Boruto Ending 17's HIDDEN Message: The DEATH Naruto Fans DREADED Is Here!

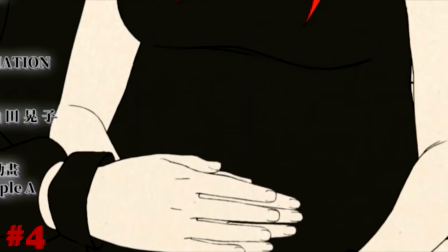275s
So from here on out, this is where you need to get your tissue boxes. Next, we have Minato and Kashino when Naruto's almost being blown.
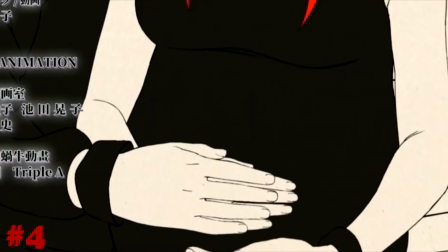282s
You see Minato holding Kushina's hand as they're rubbing the mother's belly, signifying the transition into the Naruto-Zamaki era.
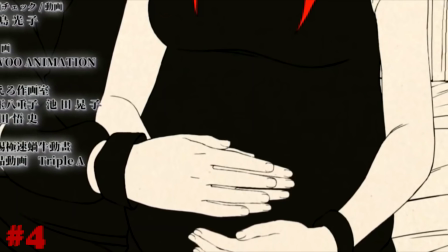290s
That's one of the moments where you look at and you realize that the end is actually coming from Minato.
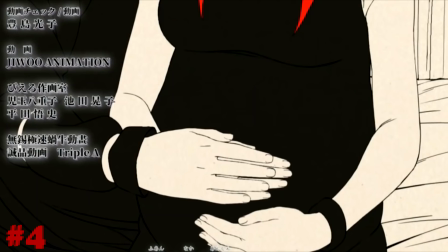295s
Kushina is very far along in this actual photo, which means that Naruto's parents, their lives are getting ready to come to an end.
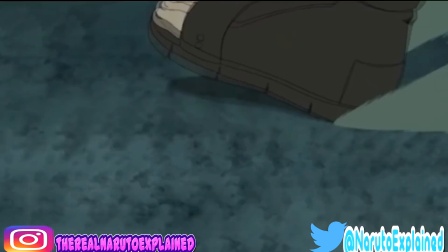302s
Now, death is actually a huge constant in the actual ending, and you see it with this major easter egg here.
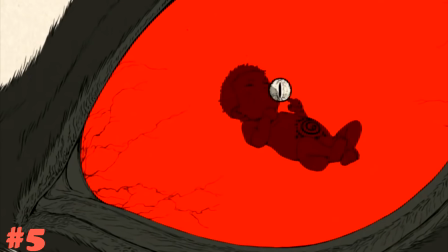308s
Naruto is a baby in Kurama's eyes. Now, I want you to pay very close attention here.
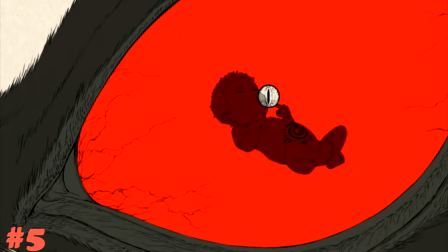312s
Look at the shape and look at where Naruto is placed in the very center of Kurama's eyes and the shape almost doubles like a mother's womb.
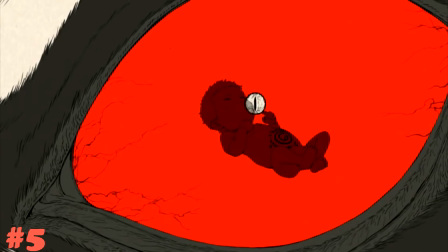320s
When Naruto was being conceived, Kurama would have picked up on the chakra signature as Naruto's body began to form in Kashina,
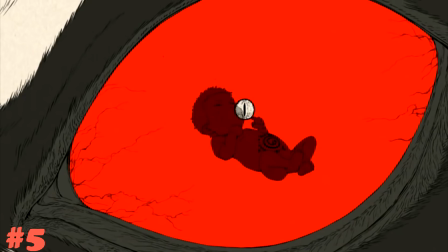327s
as his heart began to beat for the very first time, and in a weird way because Kurama was Kashina's Jinchuriki,
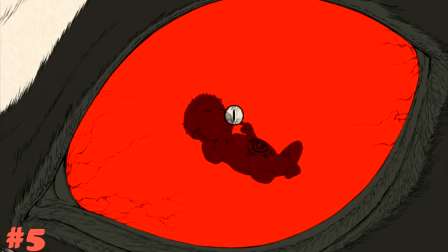333s
he was low-key carrying Naruto until birth as well, which does kind of explain why Kurama is so protective over Naruto as well too.
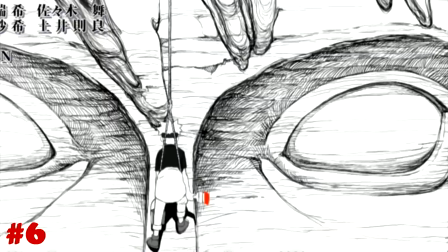341s
Now going into number six,
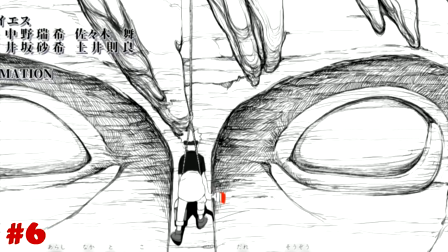343s
I want you to notice right here how Naruto is painting the face of Minato as the camera shifts and you only see half of Naruto.
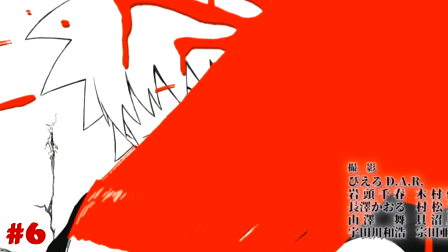350s
Well, there's a few things here. Red is a reference to Kurama,
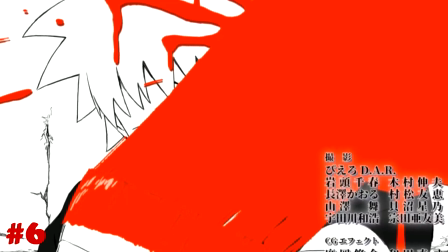354s
which has also been a constant in this ending with the color red being consistently the brightest color and oftentimes the only color that you see on the screen.
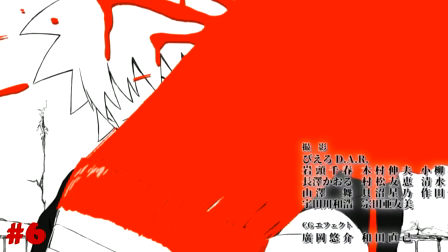362s
This also signifies Naruto getting half of the Kyuubi by painting Minato's face
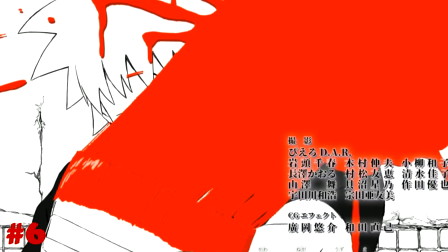367s
specifically that alludes to that as well as the paint being splashed directly across the
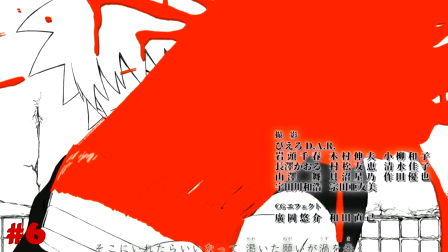372s
middle of the screen and this is basically the formative years of Naruto
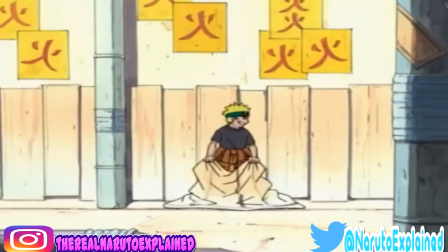377s
when Naruto is living with that burden of being a Jinchuriki and being old
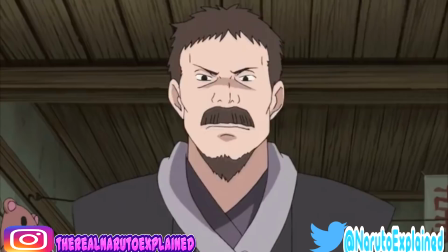381s
enough to realize that people hate him for something that he himself connects to control.
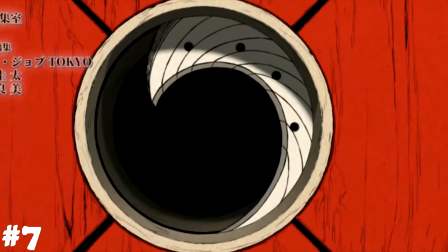386s
Now this next shot is one of the more heartbreaking shots. naruto seal being unlocked it's an indirect reference to bury on mode the true power of the qb
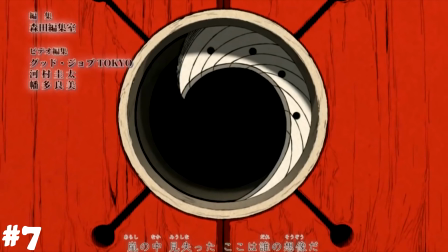395s
being unleashed for this final time and i'm going to explain to you how so it transitions over to naruto as hokage fist bumping kurama which
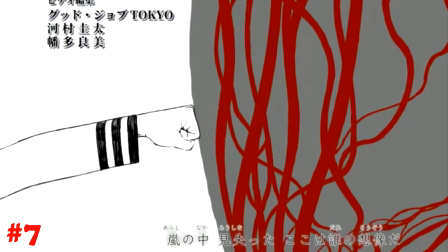403s
we do know is actually naruto because it's the sleeve of hokage naruto notice how once again the shape that naruto is bumping
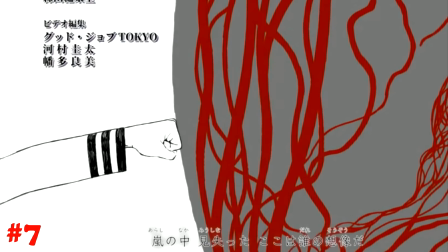411s
takes on a cutoff oval shape which is another reference to a mother's womb notice the red swirling inside of it that's Kurama's chakra,
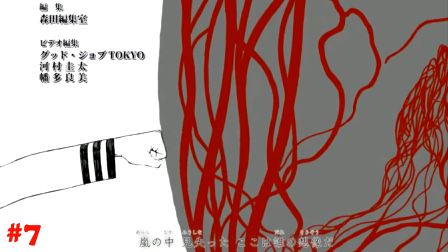420s
basically Kurama's life force, which Baryon mode itself actually eats up. That's why Kurama dies after using Baryon mode.
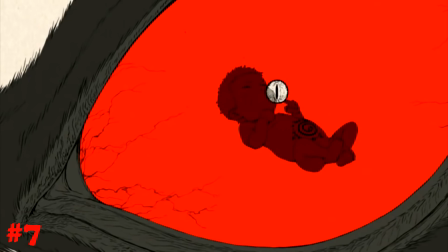428s
It's a reverse reference to Kurama seeing Naruto and Naruto being in Kurama's eyes like a baby in a mother's womb.
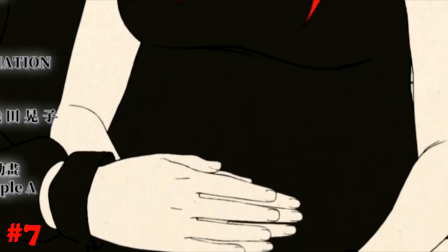435s
In this instance, it's actually Naruto looking at that womb, kind of playing the same role of Minato,
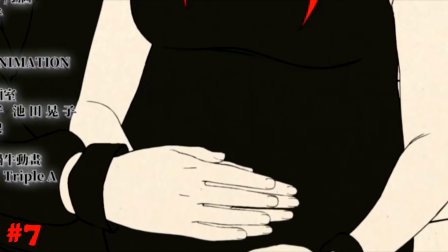440s
where Minato is holding Kushina's hand and he's rubbing that wound.
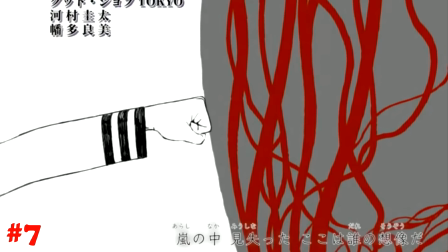445s
In this case, Naruto is fist bumping Kurama where Kurama's actual life force is actually inside of him.
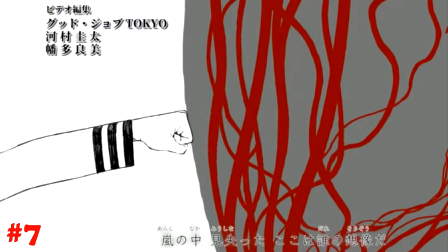451s
So it's a kind of a reverse nod right there, but this is why this is so important. So in this next shot, both that odd oval shape and the actual chakra itself is gone.
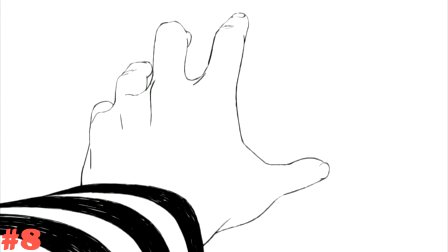461s
Naruto's hand is reaching out showing that the Baryon mode is ended and the consequences are there because that's Naruto's connection to Kurama.
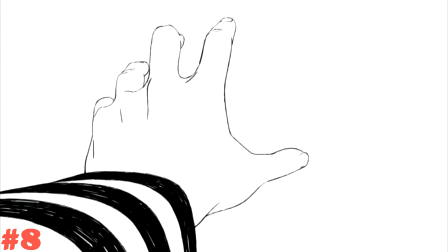468s
Notice how he's reaching out into the empty void.
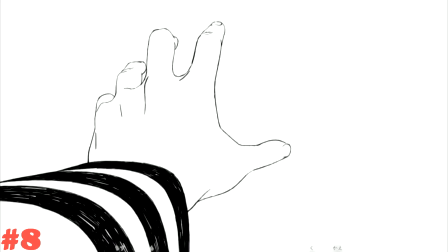471s
That shows that Kurama's dead which is a very beautiful artistic shot right there because if you know what happens in the manga it's one of those
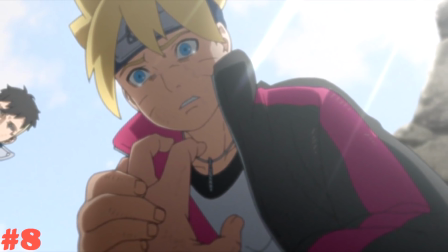478s
things to where you know how heartbreaking of an actual scene that is right there and what that signifies because for the first time in Naruto's life that's
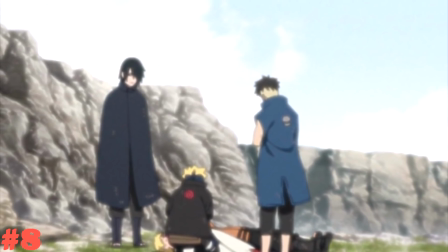486s
a huge chunk in Naruto to where it's empty because Kurama was there from the very beginning.
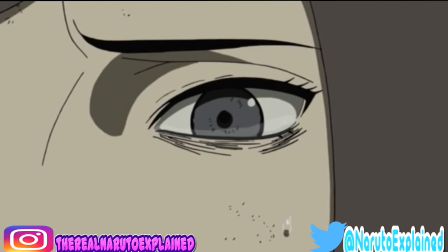492s
Kurama being gone is a huge part of him himself being gone.
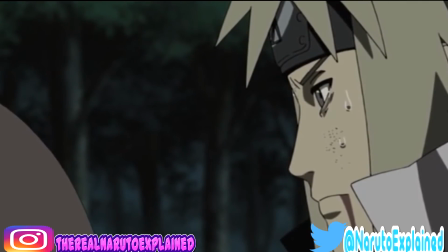496s
This is a different sort of pain than having to deal with the hate that the village has.
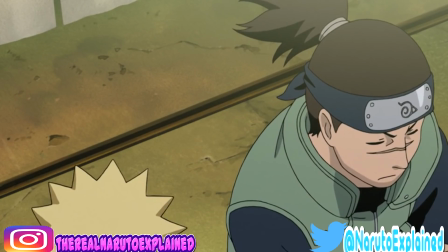501s
This is a different sort of pain than being alone and going home to your actual apartment every day and nobody being there.
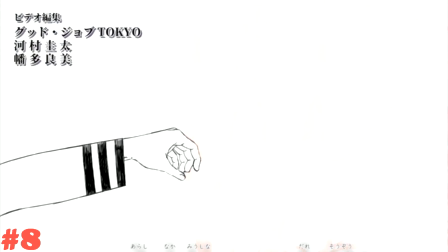507s
This is for the first time Naruto without a huge chunk of himself. His parents didn't count because he didn't actually know his parents.
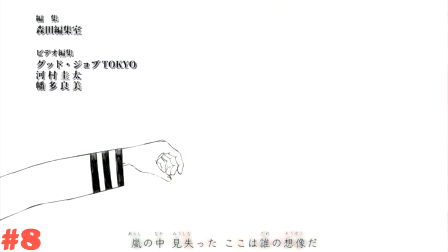515s
Kurama had always been there inside of Naruto and once Naruto became aware of that connection that makes this so much more heartbreaking.
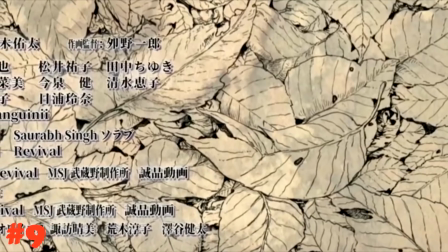522s
Now, this next shot right here, we have the leaves on the ground and you have the withered tree with no leaves on the branch.
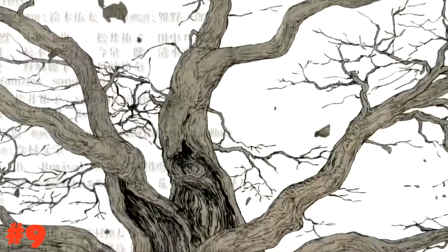528s
The tree on top of looking withered looks very sickly. Now, the leaves on the ground show that this is a new season that has come just as a new season for Naruto has arrived.
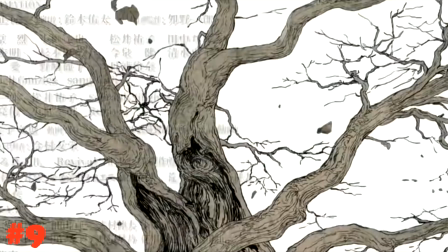537s
One where Naruto's no longer aging Cherokee.
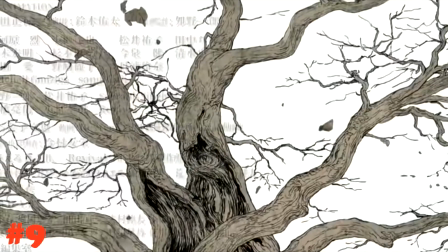540s
Another thing to keep in mind is that each year a tree forms new cells and that's where you get those rings on the actual tree.
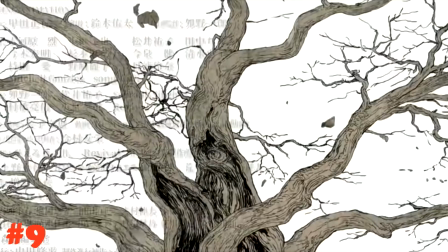547s
So those rings signify another year in that tree's life cycle. So on this tree here, we see a very old and withered tree.
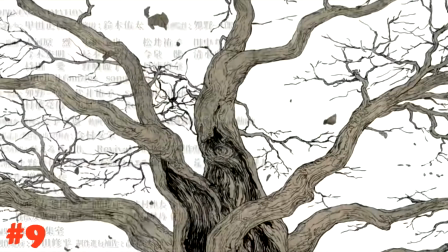554s
Kurama has been around for a very long time. Kurama just died. Do you see the symbolism in that?
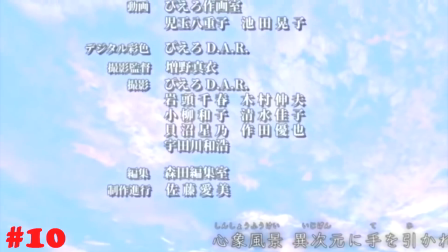560s
That's pretty hot right there. When you look at it, the next shot that we get is a bright shot of the sky.
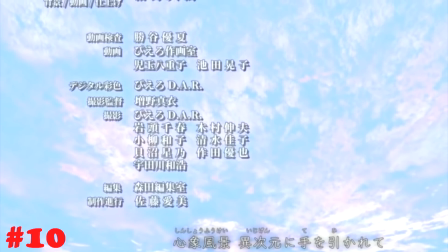565s
And this one has a lot of color in it. Now, this also shows once again, a new beginning for Naruto, but it's also a nod to Kurama's death in away.
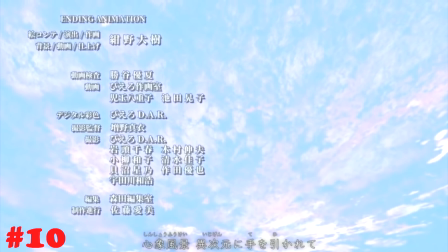574s
Looking up at the clouds, looking up at the heavens. Press F in the chat for Kurama and that's that nod to Kurama passing on.
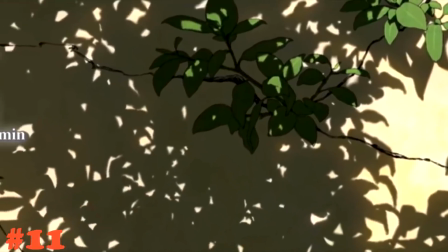582s
Now moving into number 11, the color in the ending becomes more deliberate and constant here.
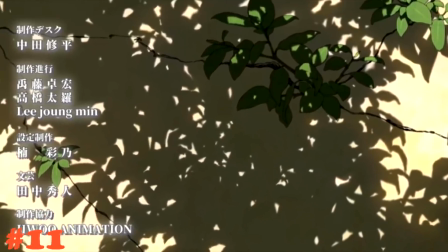588s
Notice the branch and the leaves growing in the cracks.
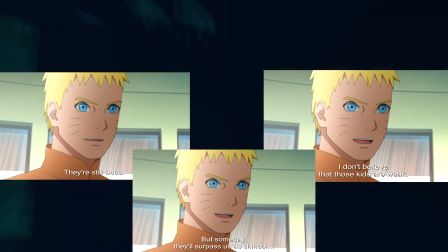590s
That's a nod to what Naruto said to the five Kages earlier on in the Boruto anime that he believes this new generation
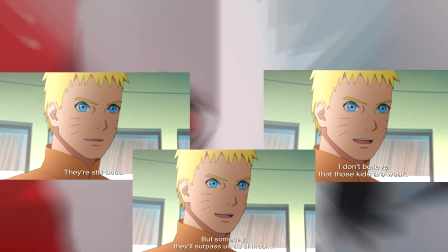597s
specifically saying that this new generation are young tree buds that haven't actually begun to actually blossom yet.
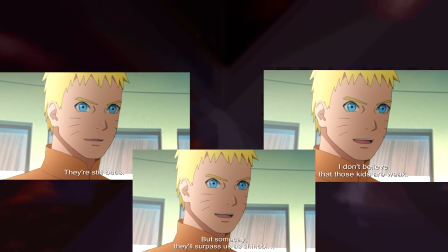604s
Now we see how after Naruto sacrificed Kurama to protect this new generation, Boruto in specific,
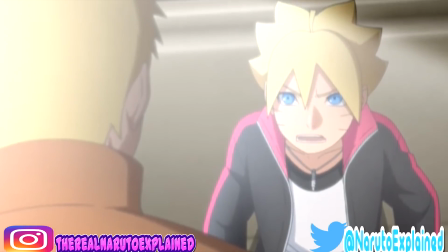610s
Kurama's death in a way served as the actual nourishment that was needed for this new generation to actually blossom.
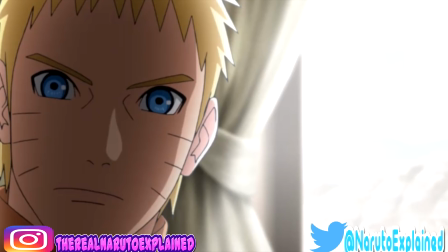617s
It's signaling that the next generation, their time to take over is here. It's a new set of leaves.
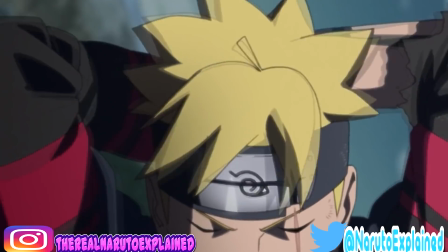622s
It's a new set of will of fire. And it's Naruto doing the same thing that Tsunade did for Naruto, which is Tsunade bet on Naruto and made a long term bet on Naruto. Naruto is doing the same thing for this new generation right here.
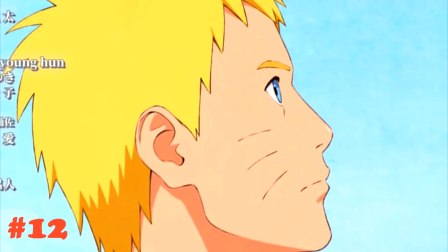637s
Now moving into number 12 we have Naruto looking up at his face on the Hokage monument carrying the same burden as his father.
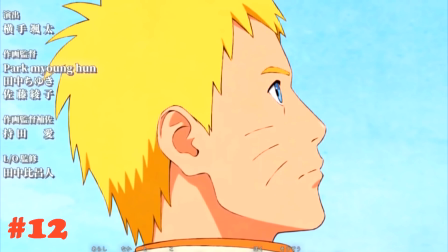644s
Notice how we see the leaves falling in the next shot as the very next thing that Naruto fought to protect.
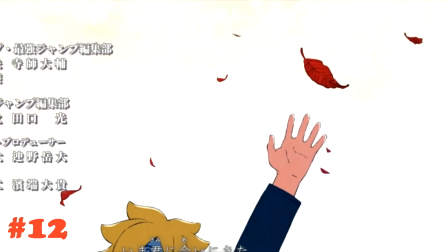650s
He sacrificed Kurama for the person who had been with Naruto since actual conception.
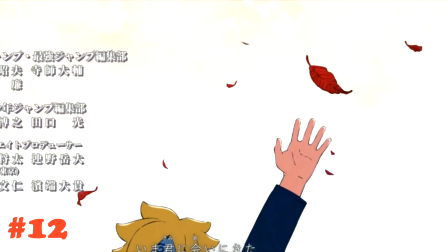655s
Naruto is now looking over at his sun. Notice the color of the leaves.
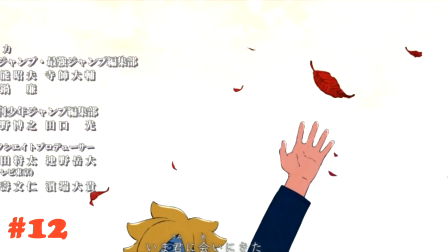660s
It's red, just like Karama, signifying that protection,
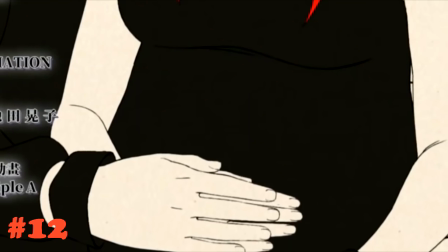664s
signifying also how just as his father was sitting there rubbing on Kashina in that loving way,
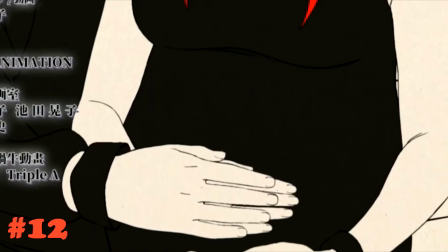672s
signifying his will to actually protect his unborn child.
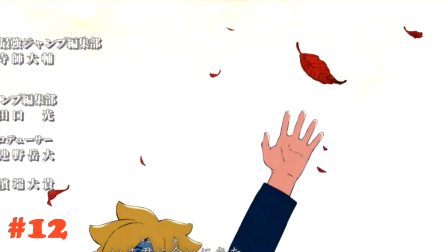675s
You also have another thing here to where, yes, that plays off with Naruto making that same commitment that Minato had,
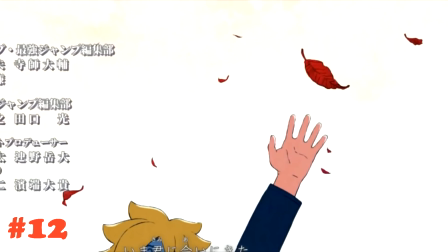681s
but those red leaves falling around Boruto, that's also that other nod to Kurama being the same way with Naruto.
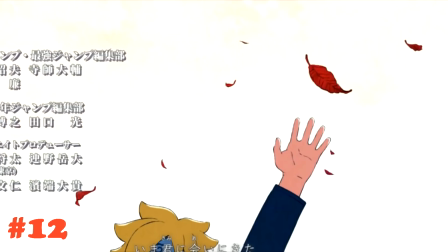688s
Just as Kurama was there, very aware of Naruto's actual conception inside of Kishina,
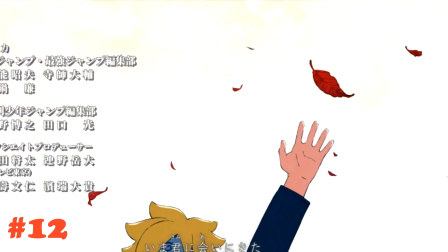694s
Kurama by being inside of Naruto, Kurama was also there when Boruto was born as well.
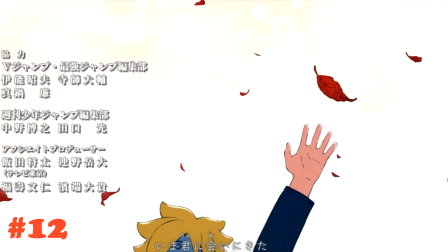701s
Kurama falling around Boruto is that same signifying right there that Kurama is very much connected to Boruto as well.
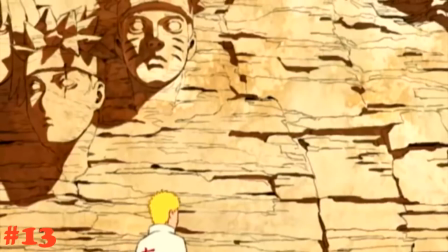708s
Now, when you get into number 13,
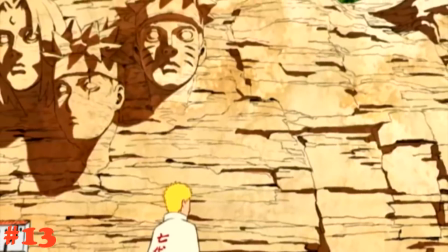711s
this is going to be the final one and we see Naruto exiting the screen which is symbolic for Naruto himself beginning his exit as the main protector.
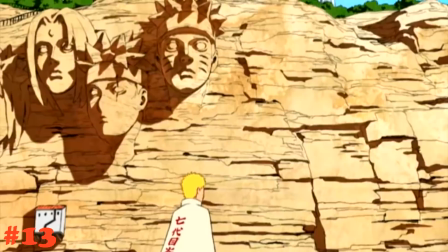720s
That lines up with what you see in the manga not just in the actual stuff that's going on now in the manga where you see Naruto saying that he's going to
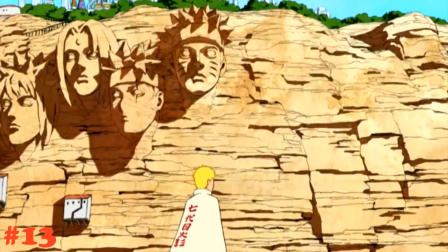727s
directly oversee Boruto on Team 7 and Kawaki's training in conjunction with Konohamaru but also this is that turning point because if you
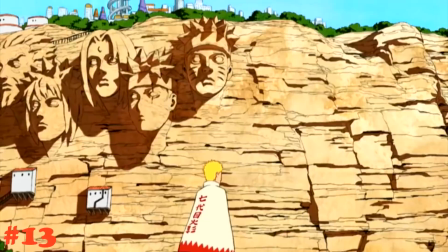735s
go back to chapter one of the series Boruto says that this is my story, the story of the boy who wanted to be Hokage.
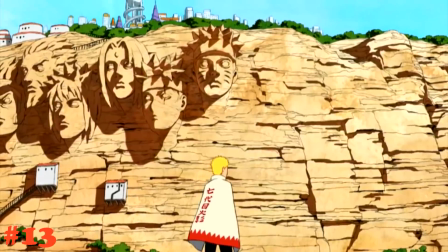743s
That story is done, but for the first part of my story, that guy plays a huge role in my story as well.
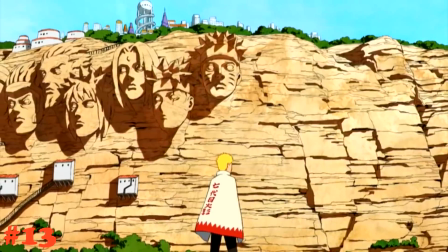751s
Naruto exiting the stage is that start of that transition period to where we've moved from where
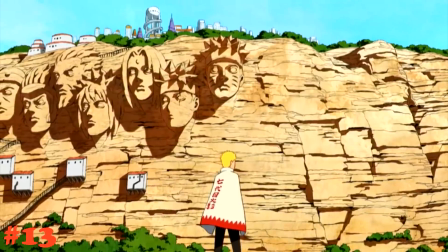756s
Naruto is a huge part of Boruto's story to actually moving into Boruto's story himself.